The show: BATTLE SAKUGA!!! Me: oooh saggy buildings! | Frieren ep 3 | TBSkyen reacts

And that wasn't ever a, oh god, I have to use the dark powers of the enemies, this is the dark side of the force thing. It was just, no, this is ordinary offensive magic. Interesting. Cool. And the animation on that dude was real good. Because, like, it's, like... The little gestures he was making when he was, like, touching his face and, like, considering things and, like, the sense of physicality there. Oh, very good. Very good. Very good indeed. It's like, yeah. So now we got to see a little bit of like, battle Sakuga, I suppose. And I like the, again, the animation on evil sage demon, didn't catch his name. I caught his name, but I've forgotten it because of ADHD. When he was casting, like, multiple spells at Fern, that his motions were...
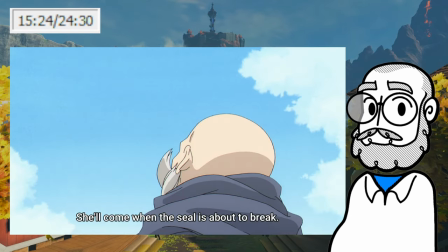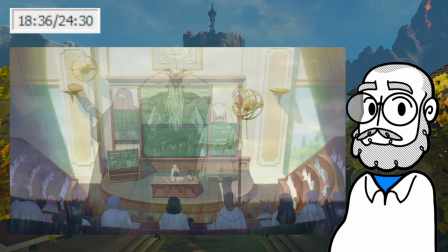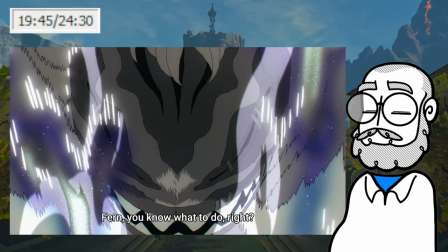(34:08)
That he was doing, like... I'm just going to be careful not to play too much footage all at once. Right, like, that the motion that he's doing here, right?
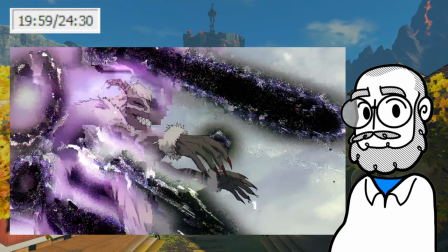(34:31)
Like, that circular sort of sweeping motion, almost like he's conducting an orchestra.
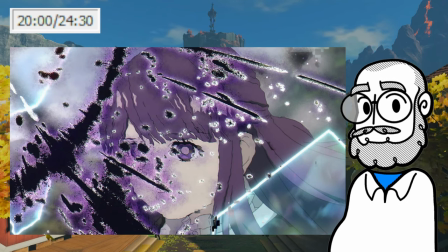(34:37)
Or like he's urging a wave forward. I thought, like, in terms of handling his physicality with magic, I thought was very interesting.
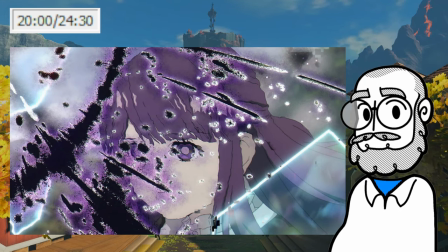(34:43)
Like, that's an interesting animation choice in terms of telling us, like, how this person
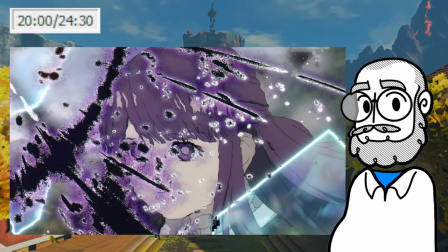(34:50)
relates to their magical power versus, like, the very different physicality that Fern and Frieren have when they do their magic casting. That's cool. Like, that's just cool.
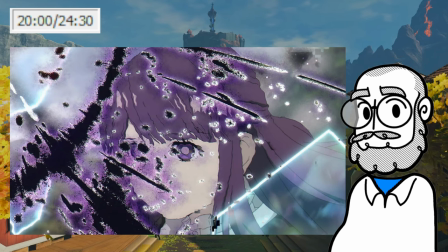(35:00)
That's a good way to make a character feel distinct and memorable, is to give them, like, a unique physical way in which they enact their power.
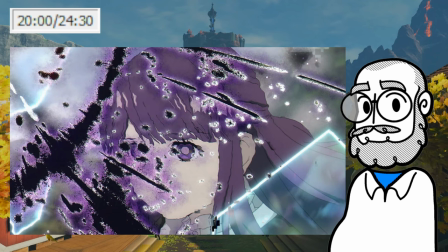(35:08)
Good. Interesting. Cool. Oh. I could sit here and blabber on about that all day, of course. Or I could watch the next episode. I could watch the next episode right now.
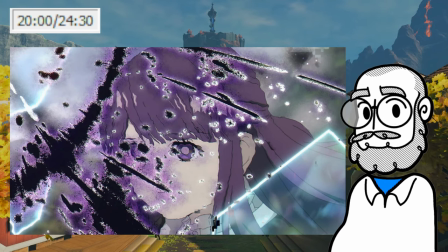(35:21)
I think I'm gonna do that. So, I'm gonna go do that and record it. And in the meantime, bye!